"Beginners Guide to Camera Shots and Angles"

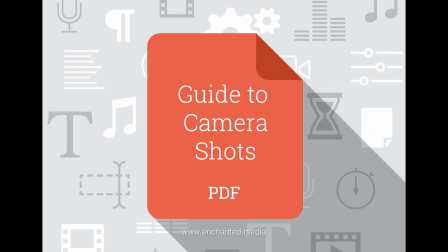(0:00)
You can download a printable version of this guide from the Enchanted Media website where you'll find even more film, video and animation resources. Read the description for more information.
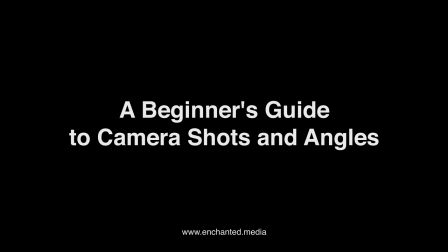(0:14)
A Beginner's Guide to Camera Shots and Angles For video makers, film directors and animators, using the correct conventional camera terminology is key to giving the impression that you know what you're doing. One of the basics is learning how to describe the framing of your subject matter to other people.
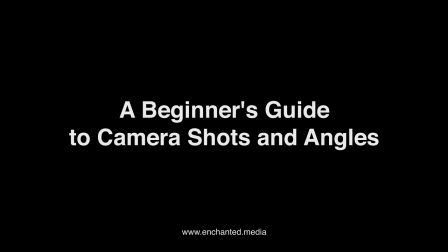(0:31)
This is where you'll want to brush up on the language, or grammar, of camera shots. As well as giving your storyboard that professional touch, selecting the right camera angle and shot size for each of your scenes is crucial for creating cohesive and engaging sequences.
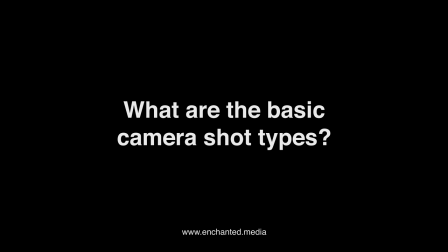(0:48)
For video pre-production storyboards you'll want to be using standard shot descriptions, or shot types. Camera shot types are an established set of terms and abbreviations when framing your subjects in camera. They are the common aspects of picture composition,
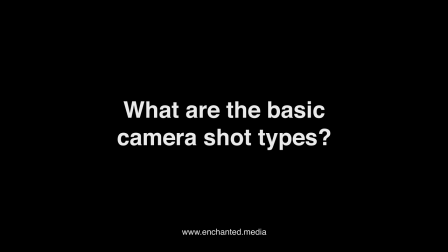(1:03)
and will help your video production by establishing spatial and emotional relationships between the on-screen subjects and the viewer, and as conventional terminology between production crew members.
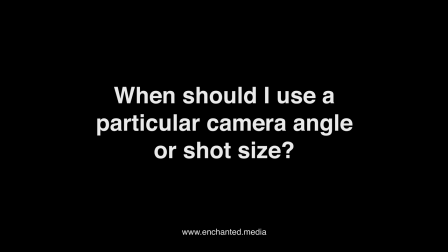(1:16)
When creating storyboard sequences, it's essential to know what framing type and angle might be best suited for each particular frame. Camera framing styles and camera angles are not mutually exclusive. Indeed they are meant to work together, in your shot description. You may wish to shoot your subject close-up, from a high angle, for instance.
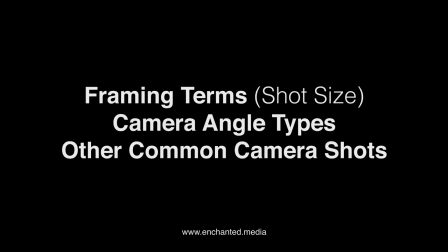(1:36)
We've broken down camera shot types into three areas, framing terms, shot size, camera angle types, and other common camera shots.
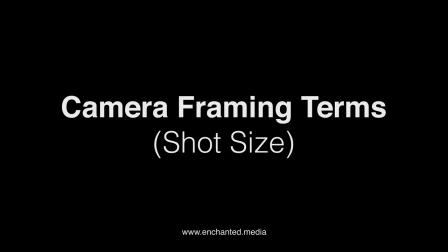(1:48)
These camera terms focus on framing, or cropping, your scene, the shot size.
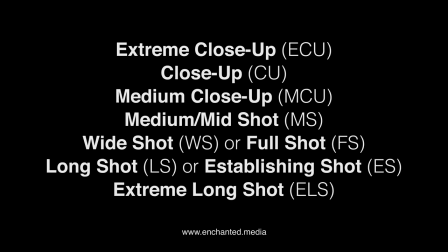(1:53)
Where to cut off your subject, and how far back you'll need to place the camera, or how much zoom you'll need. We'll discuss what situations you'll want to be right up close, and why you might want to choose to surround your subject with more space.
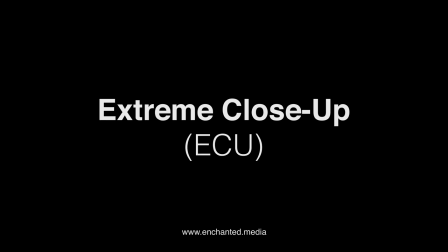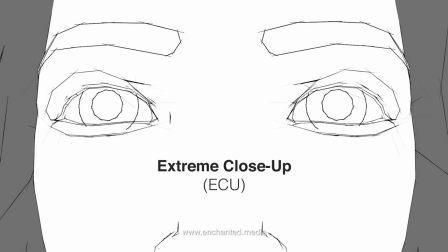(2:11)
An extreme close-up fills the entire frame with your subject's features, getting right up close to the eyes, lips or fingers, for instance. It might also be the leaves on a tree or the headlight of a car. We're able to observe the smallest of details. When shooting people this close we are examining their subtle movements and expressions with a microscope.
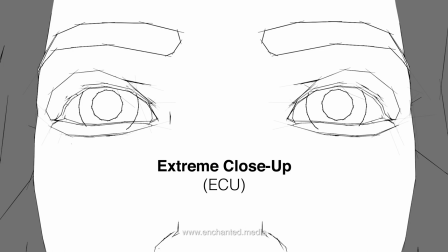(2:31)
Extreme close-ups offer an extreme intimacy with the subject, rarely observed in everyday life. Can also be used to present a mysterious, abstract view of an object, good for opening titles.
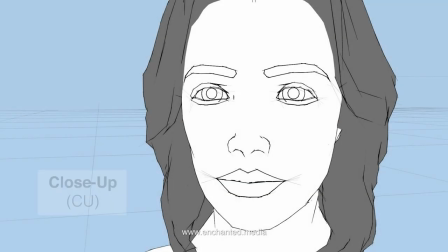(2:47)
In a close-up, the frame is filled with a large part of your subject, such as an entire head. Very little background is seen. Often used when a person is displaying restrained, facial emotions, such as growing anger or sadness.
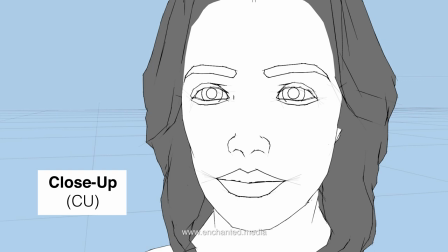(3:01)
Practically, the close-up is easier to light than a wider shot, and backgrounds are less of a worry, though you may lose the sense of location if used too much. Often used in conjunction with medium shots.
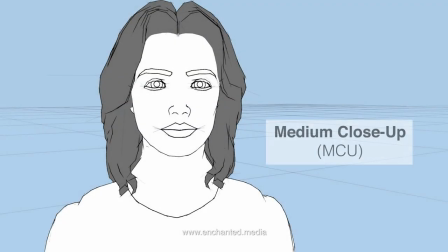(3:17)
In a medium close-up, the frame is largely taken up by the subject. A head-and-shoulders shot, essentially. This shot would prop a person off just under the shoulders, and would be the typical of framing you'd see in a family portrait.
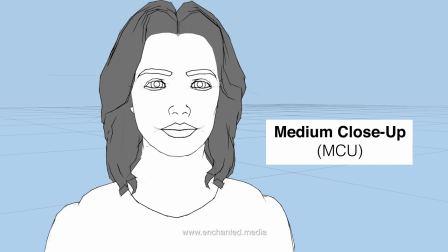(3:31)
Environmental foreground and background elements help give the subject a sense of location, though it can be unclear exactly where the subject is. A medium close-up is perfect for shooting a single person, with a lot of spoken dialogue. The subject doesn't overwhelm the screen. The space around the subject allows them to interact with props that are in easy reach.
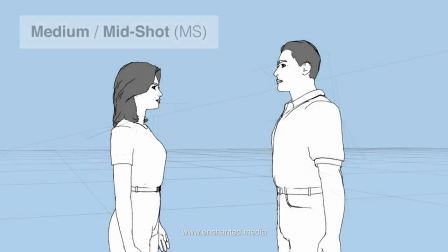(3:56)
A very common shot, and likely one you'll use most often, is the medium shot, or mid-shot. People are cropped at the waist, and there's enough room in the frame for two or more subjects, without it feeling cramped.
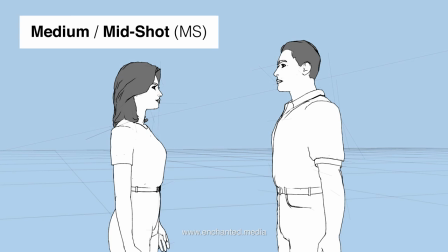(4:08)
There's also enough room in the background for the viewer to appreciate the scene's location, and time of day. Switch on the TV and you'll see a lot of this type of shot, as it's used for presenting, and interviews. Great for dialogue scenes between multiple subjects. Still close enough to see facial expressions, though this is as wide as you want to be for this.
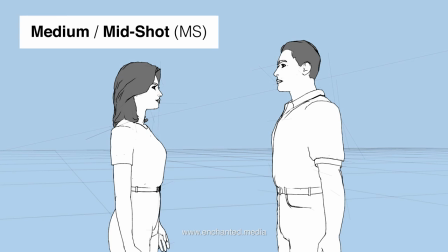(4:28)
It's also useful for capturing body language. Often used in conjunction with close-up shots.
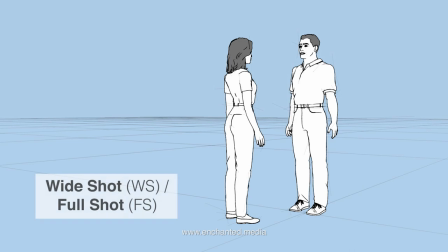(4:39)
When shooting people, a wide shot, or full shot, can contain the entire body of a standing person, head to toe. There's plenty of background space and other scene elements. With wider shots, the environment begins to play a more important role in the scene, specifically the relationship between the subject and their surroundings.
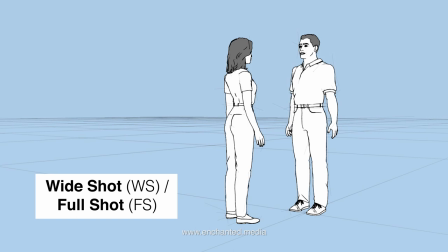(4:59)
Subjects can move around more freely in a wide shot, so interaction with other scene elements, and with each other, can be more significant.
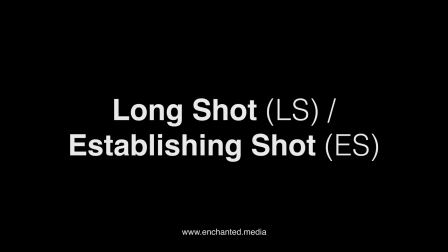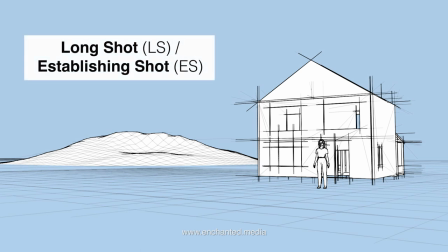(5:11)
The long shot, or establishing shot, mostly incorporates the wider location, with the subject reduced to a much smaller on-screen element. Essentially creating a picture of the environment and our subject's place within it.
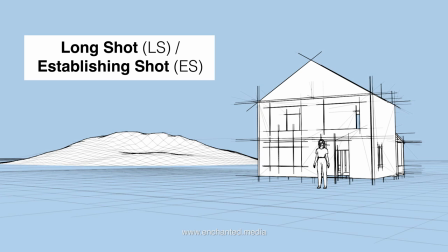(5:24)
The long shot is often used at the start of a scene, to provide the viewer with information about the settings, such as location, time of day and atmosphere. If your scene is dramatically different from the previous scene then it's common to use a new establishing shot.
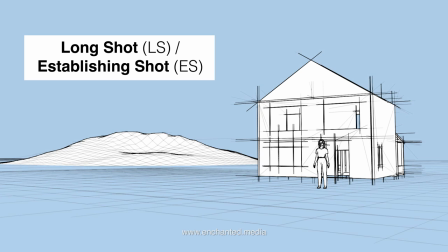(5:39)
It's also an obvious shot style for large groups of people, or where a lot of action or movement is taking place. As a photographer does, now you have more elements in shot, you can more easily apply composition principles to your scenes.
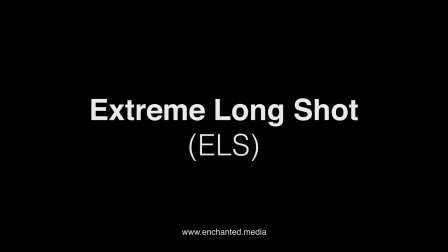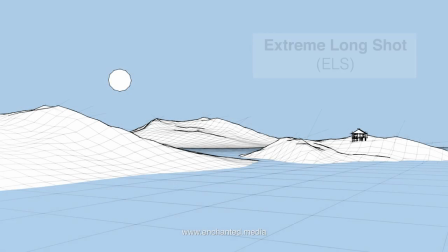(5:57)
Atmosphere is key to the extreme long shot, often without any of our main subjects. Typically, in cinema, these show us sprawling city landscapes and beautiful vistas. There can be many elements in the shot, such as buildings or trees, or the landscape can be devoid of objects, such as a shot of outer space, or one of endless sand dunes.
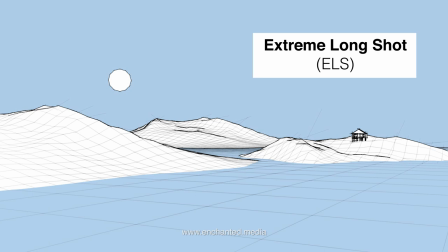(6:17)
Extreme long shots often attempt to show us where we are in the world. Your primary aim, with the extreme long shot, is to add atmosphere to the sequence by utilizing peripheral elements.
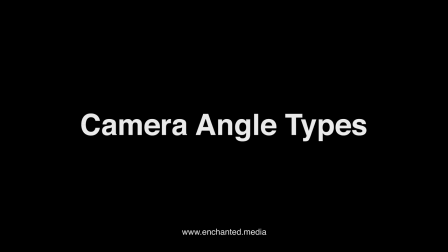(6:31)
These are the basic camera angle types.
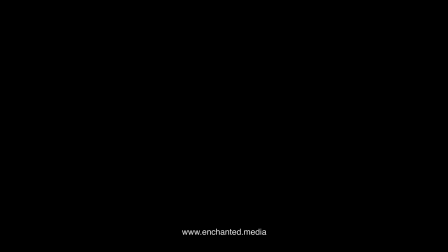(6:33)
We're not focusing on the camera movement in this video, but simply how the direction of the camera can influence a shot's mood.
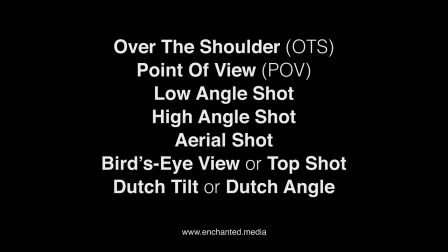(6:40)
We'll also look at how the camera angle can affect the viewer's perception of the on-screen subject matter.
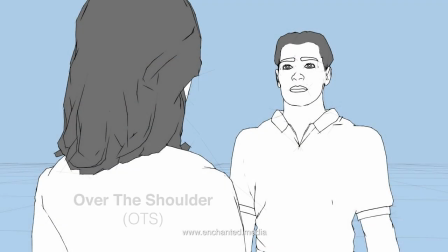(6:50)
With an over-the-shoulder shot, the camera is placed high up behind one of the subject's shoulders, so their face is unseen but we can see the back of the head, and usually the shoulders. Can be used with or without other visible people in the shot. When used with a solitary subject, we are viewing the scene from their perspective,
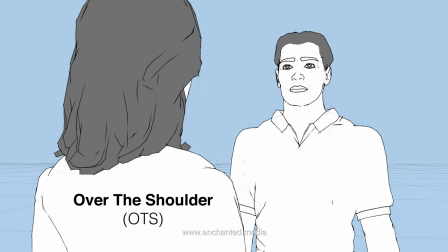(7:08)
which makes it a great technique for witnessing something, perhaps with for the first time, together with the subject. When used with multiple subjects it's good for reaction shots, such as a conversation, as it allows the viewer to feel closer to the interaction.
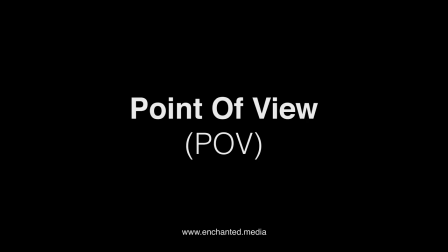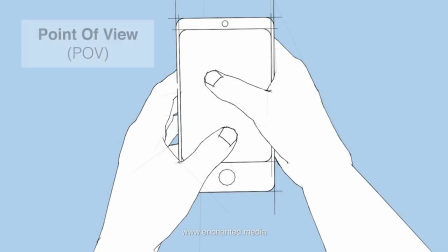(7:27)
With a point of view shot the camera is looking at a scene through the subject's line of sight, as if through their eyes. Point of view gives us the illusion that we've stepped inside the body of a subject, and are seeing the world through their eyes. There's an emotional attachment we get with this technique, as we no longer have the peripheral vision of the scene.
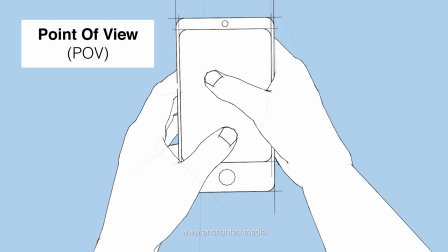(7:45)
This can be claustrophobic, so it's a perfect technique for anxiety and horror themes. We'll also see the POV when looking through spyglasses or binoculars, or when the subject's vision is obscured somehow, such as when they're intoxicated or falling asleep.
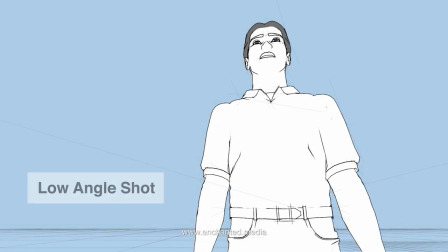(8:05)
The low-angle shot has the camera close to the floor, looking up at the subject, and making it look abnormally big. Sometimes called a worm's eye shot.